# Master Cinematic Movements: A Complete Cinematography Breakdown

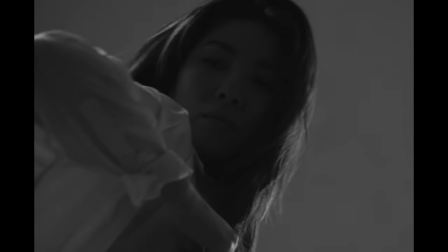Or I don't have to try to act a certain way or change the way I am.
Besides lighting and composition, camera movement is one of the most important tools cinematographers use in their work.
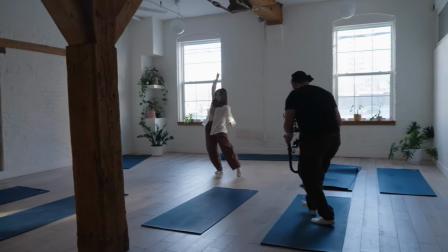This evokes emotion, sets pace, and so many other things. In this video, I'm going to show you exactly how I use camera movement in my commercial work to tell a story. I'm going to go over my camera settings, where I position myself in a location, and so much more.
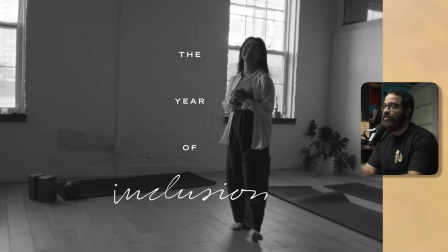The commercial that we're going to be going over this piece was a part of a larger series of commercials for a fashion and clothing brand.
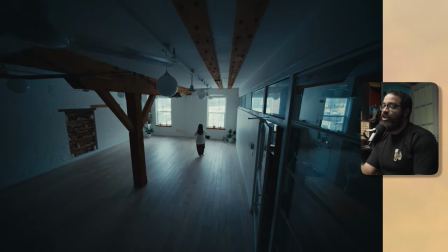We're telling the story through a yoga instructor as well as a contemporary dancer, and we are going over what inclusion means to her in this whole content series.
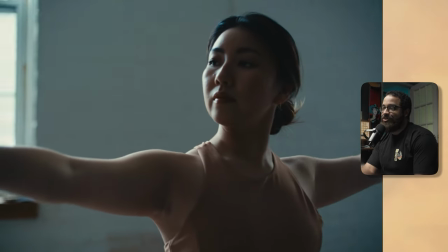So we're basically in her space. We have one basically general location that we're shooting in, and we're only shooting in one room, which is a very challenging thing to do.
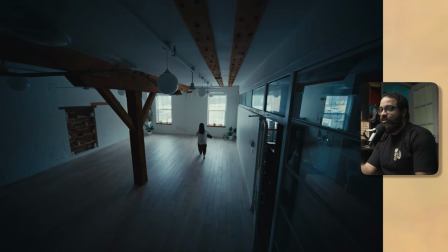So because she's a yoga instructor and also contemporary dancer,
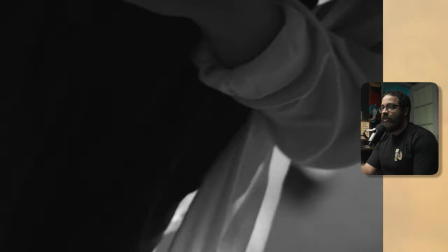the directors really wanted to play up movement specifically in this piece to evoke emotion in terms of what she's exactly talking about.
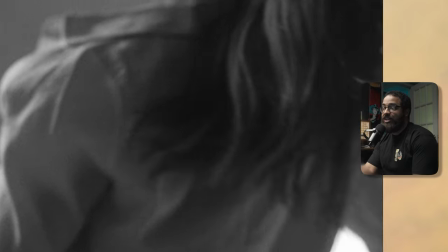And then we did this in the form of pacing as well as camera movement.
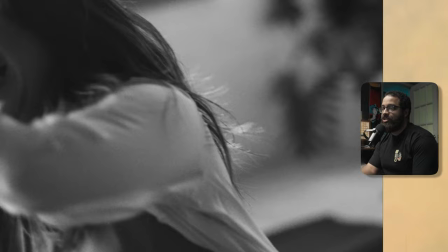So I'm going to kind of break this up into breaking down these scenes and really talking about movement in between and then breaking everything down in terms of lighting,
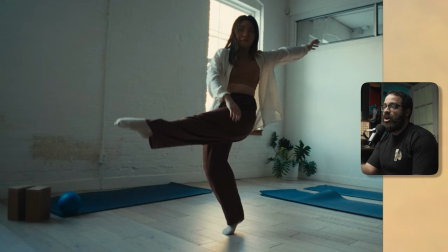composition, and why I chose certain things in terms of what the directors wanted to portray in this whole piece itself.
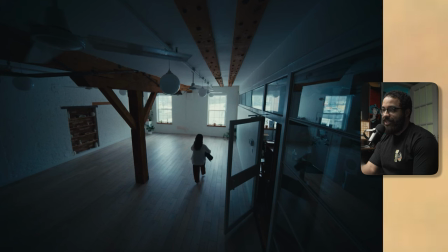The first thing that we're going to do is start off with this wide shot here. And this basically tells this story of our entire room. If we kind of look at what we're shooting this on, so this was a combination of the Venice and FX3. In this specific shot here, we're shooting on the Venice. And then you can see that this is kind of toned down in that blue world that we're kind of really pushing here.
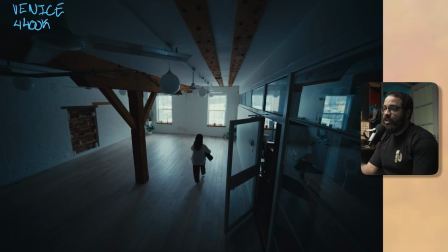So I have my camera's white balance set to 4,400 Kelvin, and this really sets the natural daylight to this natural blue tone that we can really push in the shadows as well as highlights. And this is on the 12 millimeter, and this is the lower lens, and we're shooting open gate 6K on the Venice.
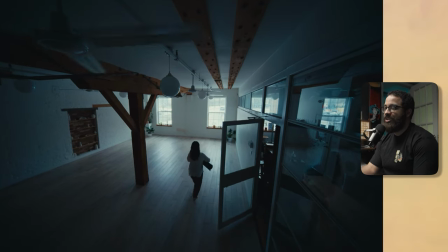This gives you that three by two aspect ratio that really dictates what your story we're trying to tell.
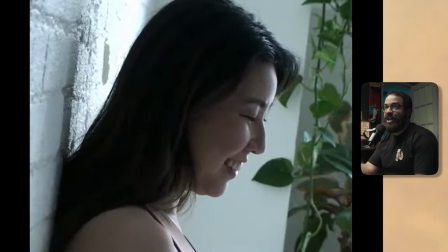These are portraits of people. So this really aspect ratio gives you that portrait-esque of what you would see in a film camera, like a large format or something like that.
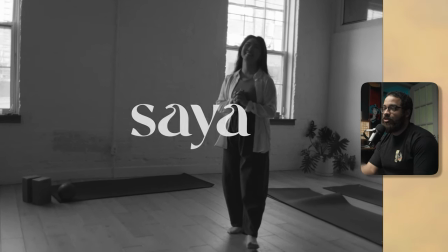So this is exactly the look we're kind of going for.
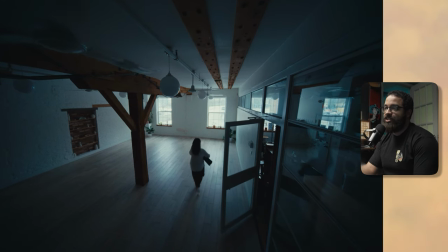In this room specifically, in one of the other pieces that we did, we wanted to really have a wide shot that was very interesting in terms of camera movement, as well as lens choice.
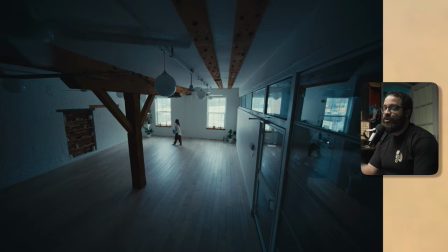We could have done the static 100%, but this just adds so much more depth if you have movement on this.
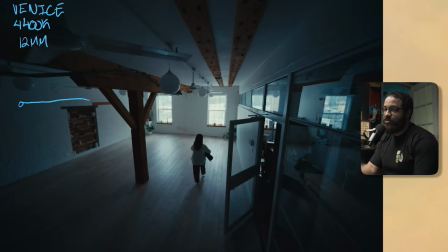So we use a Dana Dolly setup, which is kind of standard in terms of just push ins and push outs and everything like that. But we had pipe and then we have the sled here. But between that, we had an 18 inch riser and then the camera on top of a fluid head on top of that. So here is my camera.
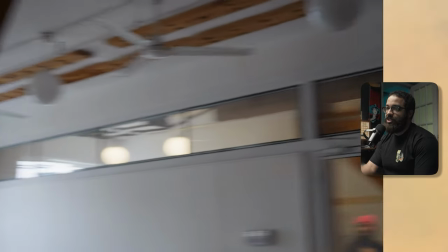And the reason why we did that is because we were using a 12 millimeter lens and that would basically see the entire room and everything in the track.
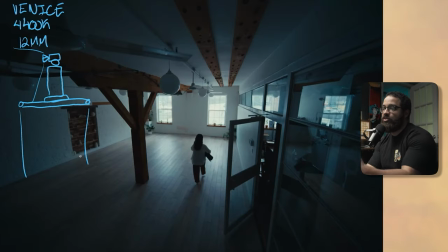And then in addition to that, we have this up on triple riser stands so we could get it higher enough to the desired camera height that we wanted.
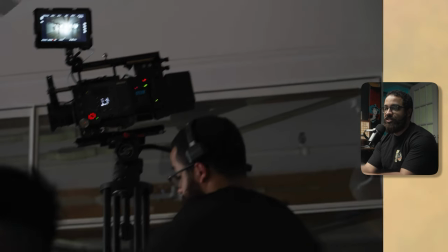I wanted to really explore a different type of dolly in in terms of like the camera is pointed into the corner of the room.
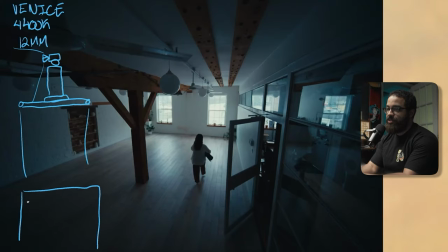So if we were to draw a top down of this, these are the windows that we're looking at over here. Here's the door that she walks through and then goes across into the pillar and lands here. And then this is where my dolly track is and then I'm pushing in this way. And I really wanted to scrape across the top of the room and across the things.
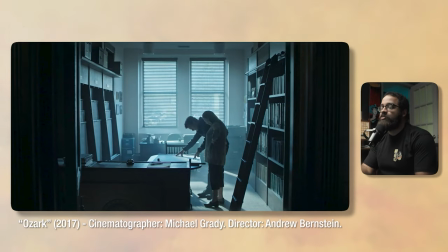And I've seen these done in a lot of TV shows and specifically I was inspired by Ozark.
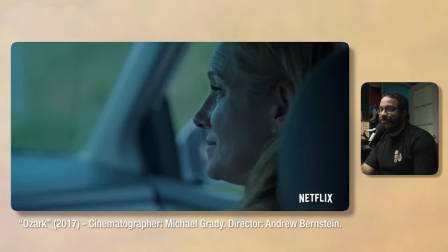And this is something that happens when you become a cinematographer or do any type of work in this commercial field that you'll
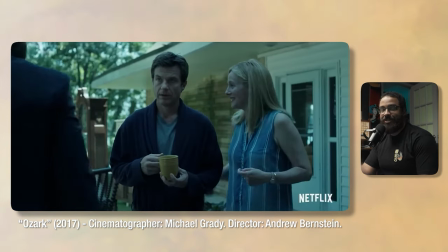start watching movies and other things like a cinematographer would and really like think of how they did something like that.
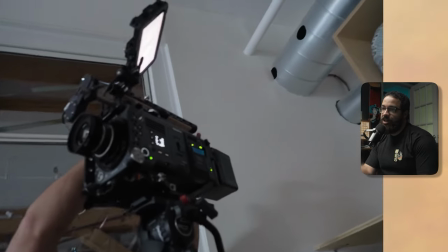And I did a bunch of research and they used a lot of things like T-Rex lenses and a lot of like lens adjusters that allow you to get even closer to things.
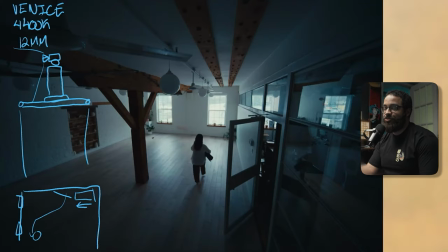But this is what was achievable in terms of our budget as well as working with what we had by applying stands, a track pipe, and then this riser that we had all in-house.